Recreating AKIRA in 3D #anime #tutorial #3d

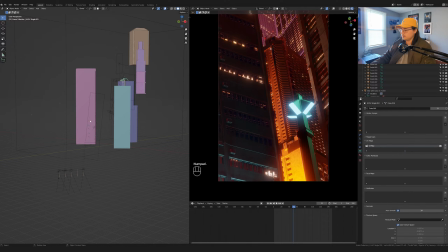So the other thing is I added, if I can get them selected, yeah, these little AC vents, and these are from the pack.
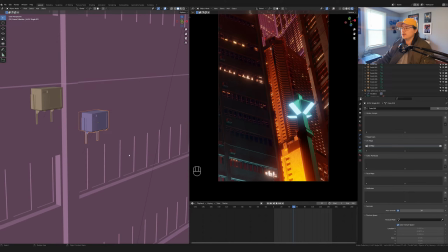If you're a patron, you will definitely be getting these for free when they're out.
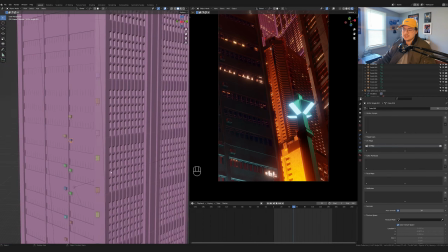And I just went and painstakingly just positioned them, move them around, all that kind of stuff, and I think they look pretty good.
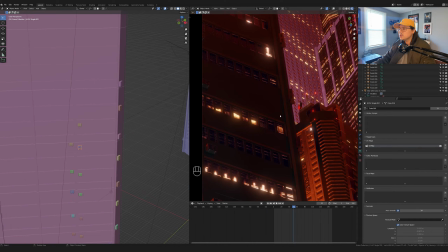They add a little bit of more, interest to the building, a little bit more scale, because like the windows, they can be as big or small, but once you start adding real world things like signs, which is why that pack I think will help kind of make cities and mega structures seem even bigger,
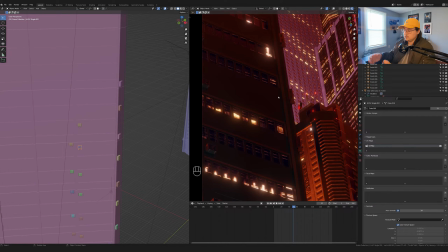because they're billboards and AC units and HVAC systems and vents.
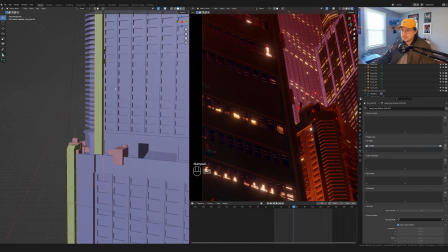Like this one is a vent. There's these like vents that I added, and I added a bit more of the HVAC from the roof,
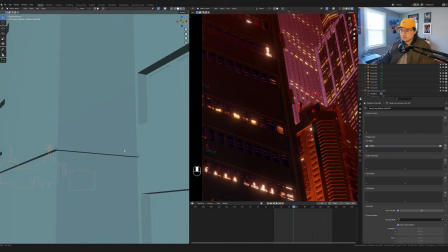and I added it down here just to break up that this edge line.
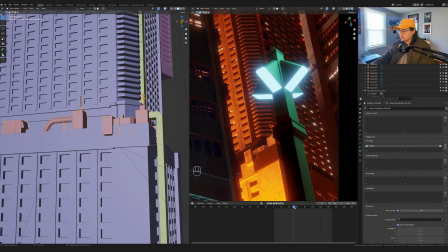You can see here it just adds a little bit of extra information and just seems busy.
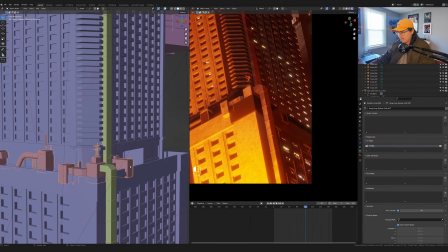And I added these vents, and some of them are kind of hanging off the edge, but it kind of looks like it makes sense.
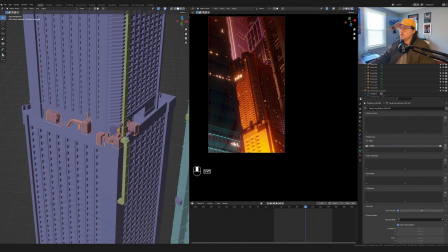So add a bit of visual interest and visual density to this building specifically, again, because that's kind of like the main focal area.
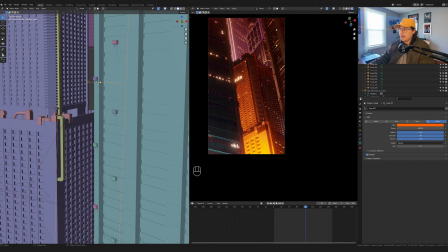This building here, you saw that I added the little red lights on the edges.
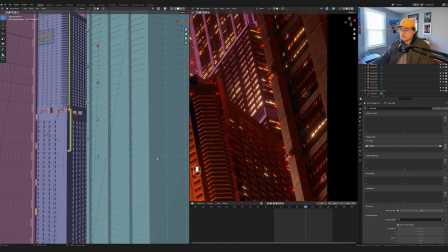And again, I added the AC units here. Maybe like the way I'm adding them is just kind of arbitrary.
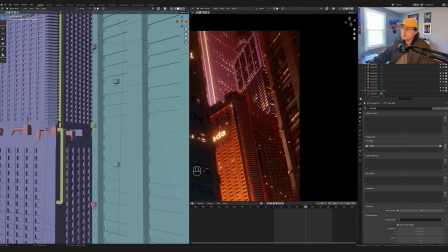I think it's all about breaking up the silhouette of this building and having the AC units catch the light in an interesting way that attracts the eye to them.
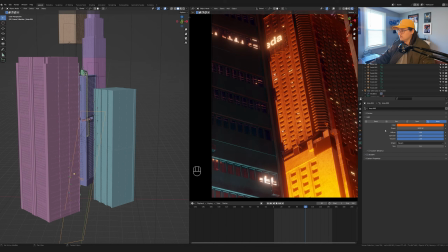One thing I wanted to mention about the shadow light, or just shadow, turn off shadows.
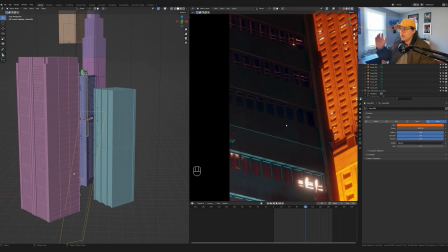So I know it's weird. It's basically casting a negative light, but you don't want it to cast a shadow.
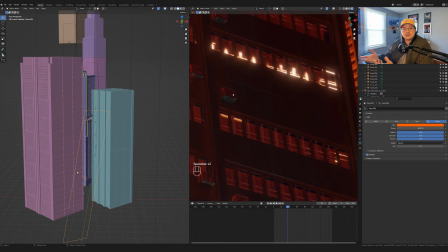When I play, it creates these negative shadows, you know what I'm saying? So it's like casting a light that is a shadow. So then the shadows of that is everything light and act like a shadow, but and you don't want that.
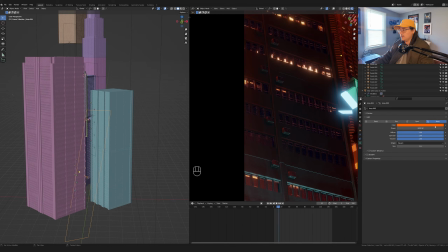If you turn off the shadow on the negative light value, that will go away.
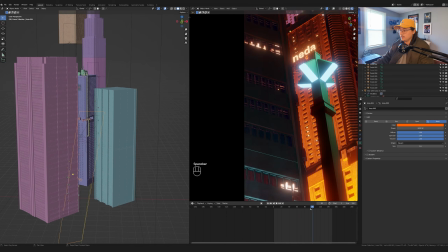And so then you just get that even shadow on everything. And it just kind of works as intended.
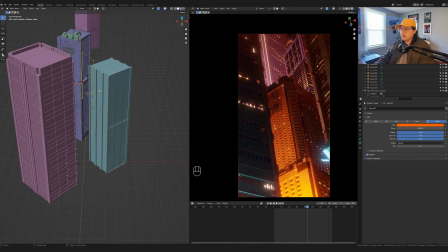And then just some of the lighting. This one ended up making a huge difference.
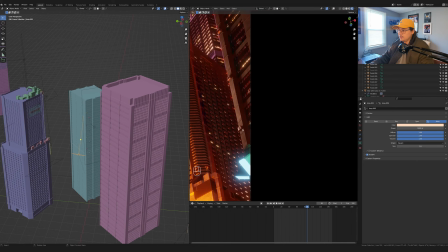It's this really like light beige light, and it's just hitting this edge in a way that really looks natural and nice to me.
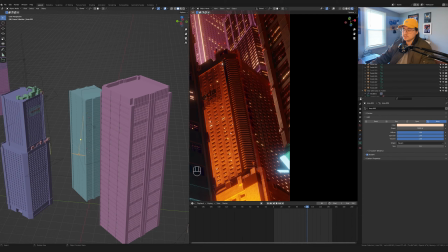And it's not just another orange or another purple, which is really the only two colors that I was playing around with in terms of lighting.
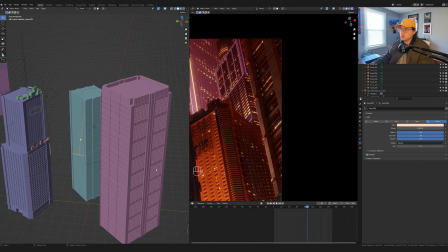That ended up being kind of like a lucky color. I was just going through the colors until something looked right and something that fit the color palette, this pastel kind of color palette.
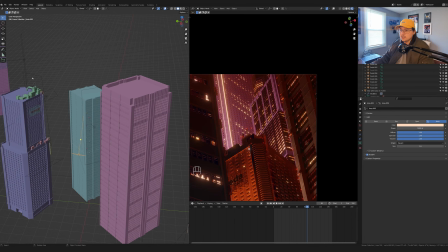And then in the background, it's a more softer like pink.
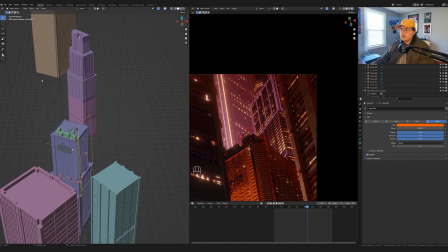You can see it's just this pink color, and that's being cast generally in that direction.
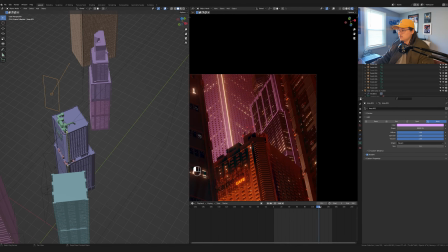So thank you for watching the video.
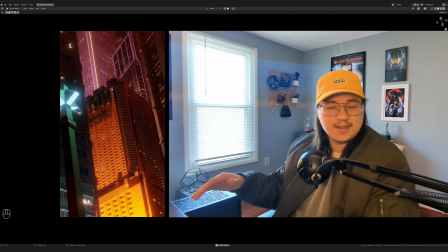If you have any questions, comments, suggestions, anything like that, leave them down in the comments below. If you want to see me do another anime or something like that, definitely let me know.
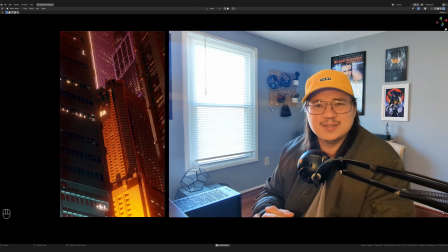I would love to just watch more anime shit. Why not? And get inspired, because this stuff is really cool.
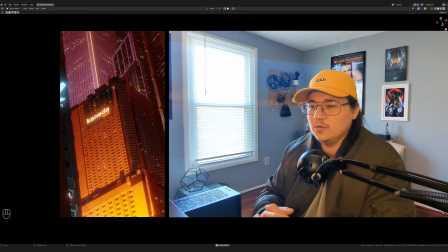I'm feeling super inspired already, but always looking, to get inspired by more stuff.
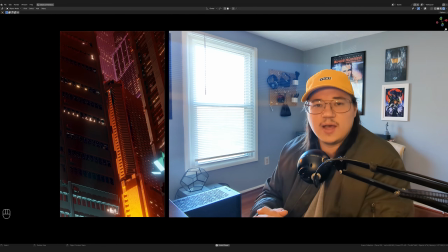But anyway, regardless of that, thank you for watching. Thank you for supporting. Thank you for subscribing.
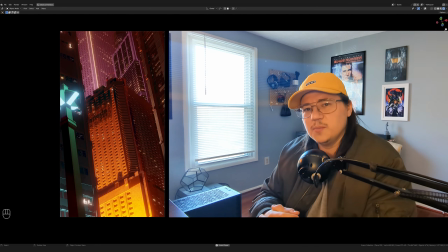Thank you for liking. And just thank you for being cool and being a fan and sticking around and like supporting this whole thing.
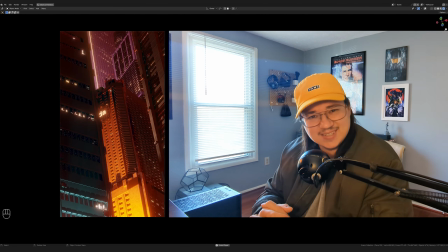I think it's really awesome, and I'm really excited to see where it goes. Have a good rest of your day, and I'll see you in the next video.
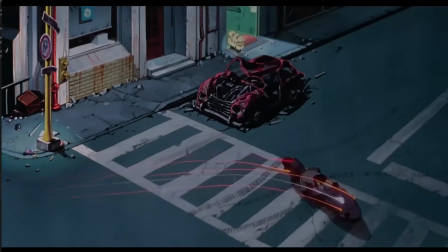Peace.